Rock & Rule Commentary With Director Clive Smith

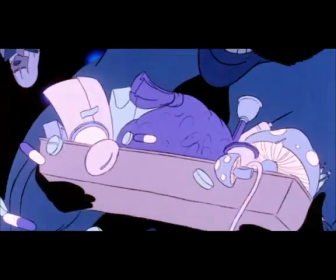[45:36]
And this was a device that was sort of like an optical printer, but it was basically an animation camera with a projector,
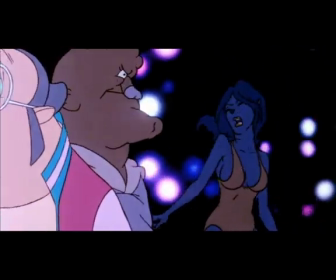[45:44]
and it enabled us to combine the cell animation with the effects that were
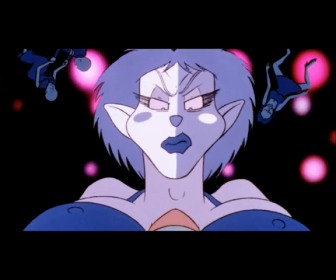[45:51]
pre-recorded onto film and then projected behind the new animation.
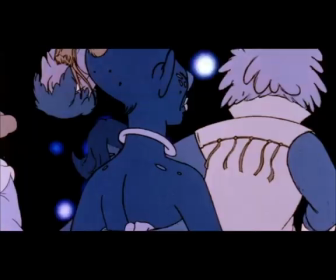[45:57]
We used this device, sort of created the ambience of a huge club without having to animate thousands of people all the time.
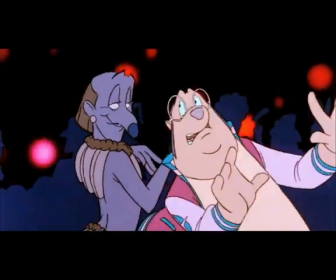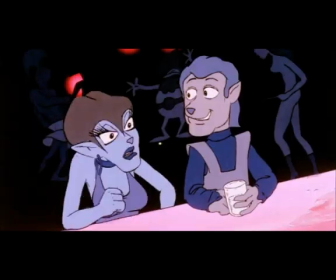[46:13]
So this first music track is by Earth, Wind and Fire.
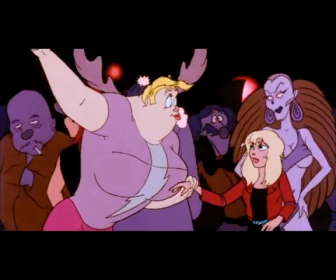[46:18]
We went down to Los Angeles and met with Maurice White several times, and it was George Massenburg whose studio was used.
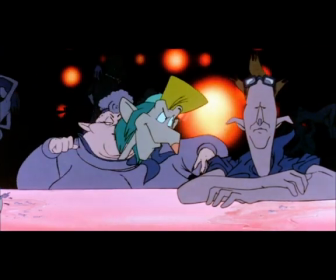[46:26]
He was actually the connection for Earth, Wind and Fire because he had produced them in the past.
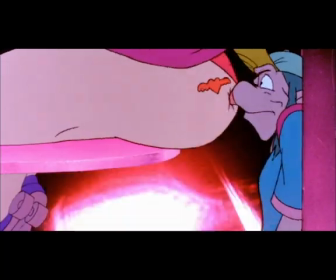[46:32]
And so we met them, and they loved the project and came up with this really neat song for the club.
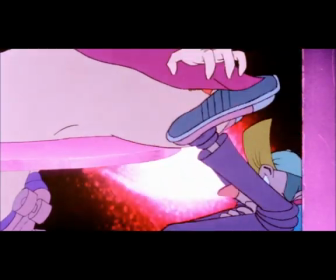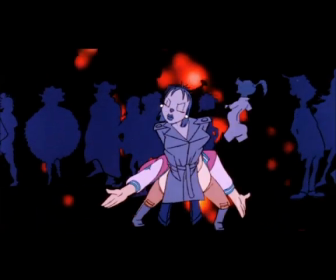[46:48]
There were some really nice dance cycles here. Charlie did one of my favorites.
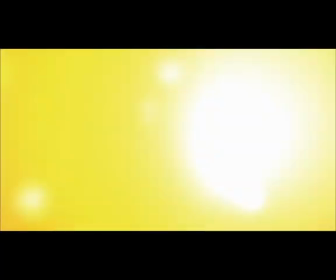[46:54]
I think dancing is one of the hardest things to animate and make it look really believable.
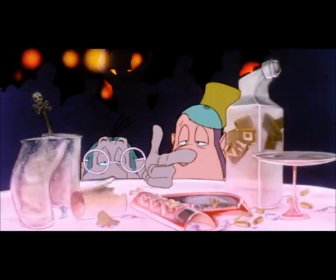[47:01]
So all those floating blobs of light in the background were always there
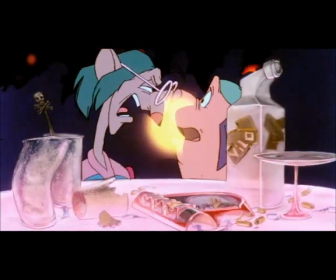[47:05]
to sort of help the idea that it was a floating environment.
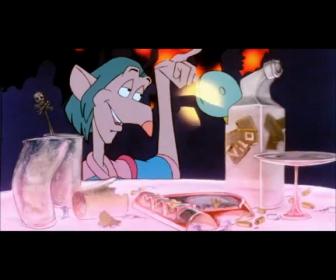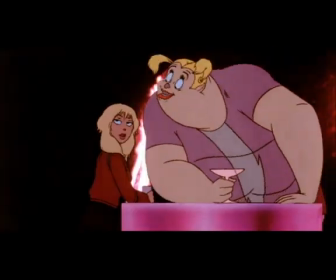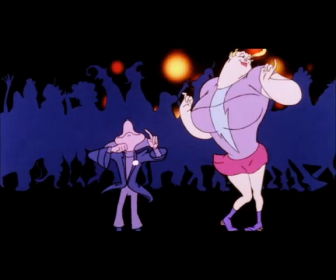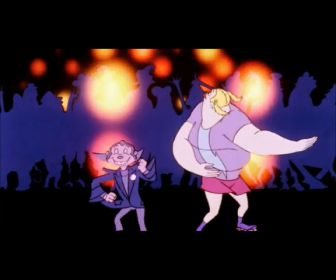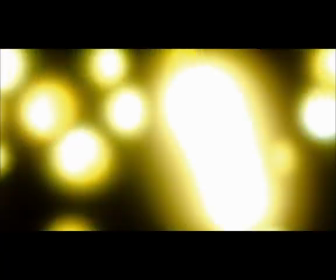[47:33]
The second club song was written by Trish Cullen and Melanie Melody.
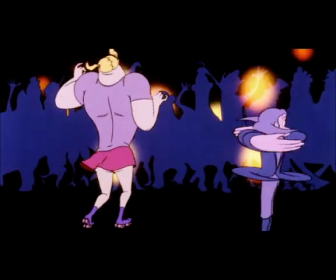[47:38]
The Earth, Wind and Fire song was a great dance tune for the club, for the overall club environment, but we needed a darker,
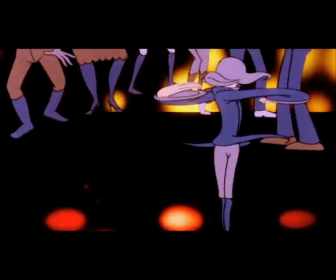[47:46]
more sort of action-inspired song for the back end, when the boys discover Angel and Cindy and the schleppers roll in.
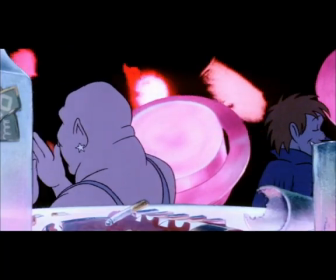[47:55]
Trish had a track, but it needed a vocal, it needed a lyric, a relevant lyric.
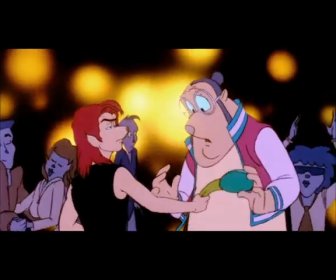[48:01]
So she called Melanie Melody, who wrote this song, Hot Dogs and Sushi, and ended the track with this enormous scream that then sort of takes us outside into the cold.
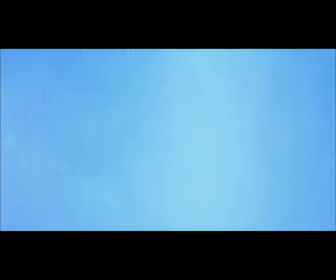[48:18] Stay close, dears.
So now we're outside the nice warm club into the hard, cold reality of New York.
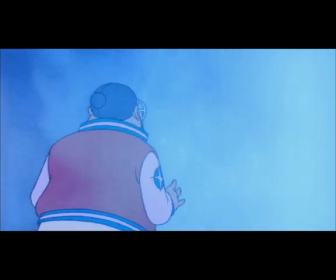[48:25]
We wanted to create an environment here that was very, very, very hard and tough for these guys, so we created a fog effect,
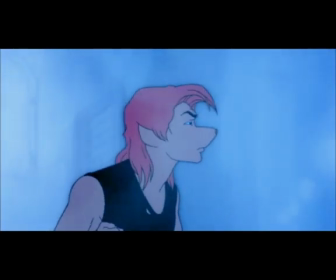[48:33]
and it's a combination of all sorts of things, airbrush cells and actual cigarette smoke blowing across the camera,
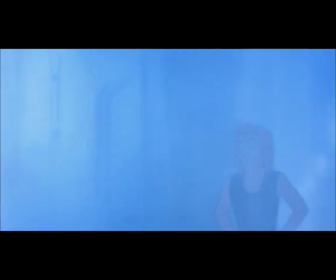[48:40]
believe it or not. Multiple exposures, overexposures, backlighting, dissolves.
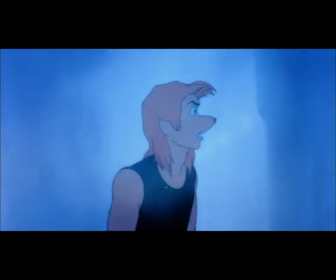[48:51]
The music and effects were a very key factor in this sequence, treating it all with that sort of echoey ambience.
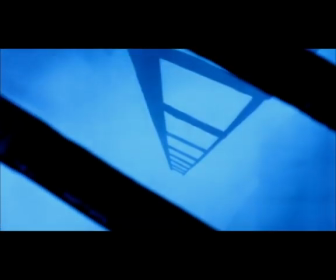[48:58]
Again, it's all sort of illusion. It's all done to put Omar off and to disorient him.
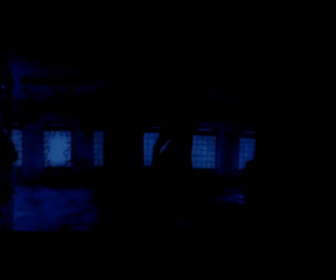[49:09] Angel?
And we finally confront him with his worst nightmare, which is seeing Angel and Mock together.
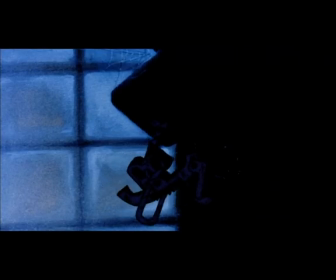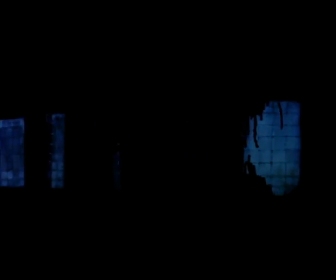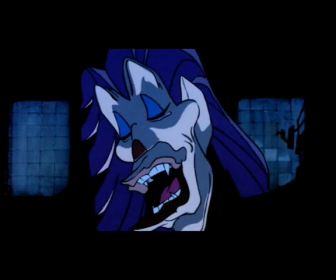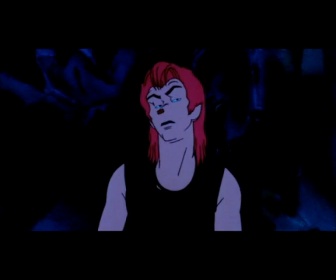[49:36] What a pleasant and unexpected surprise.
One of the most important aspects of the production, of course, is the soundtrack.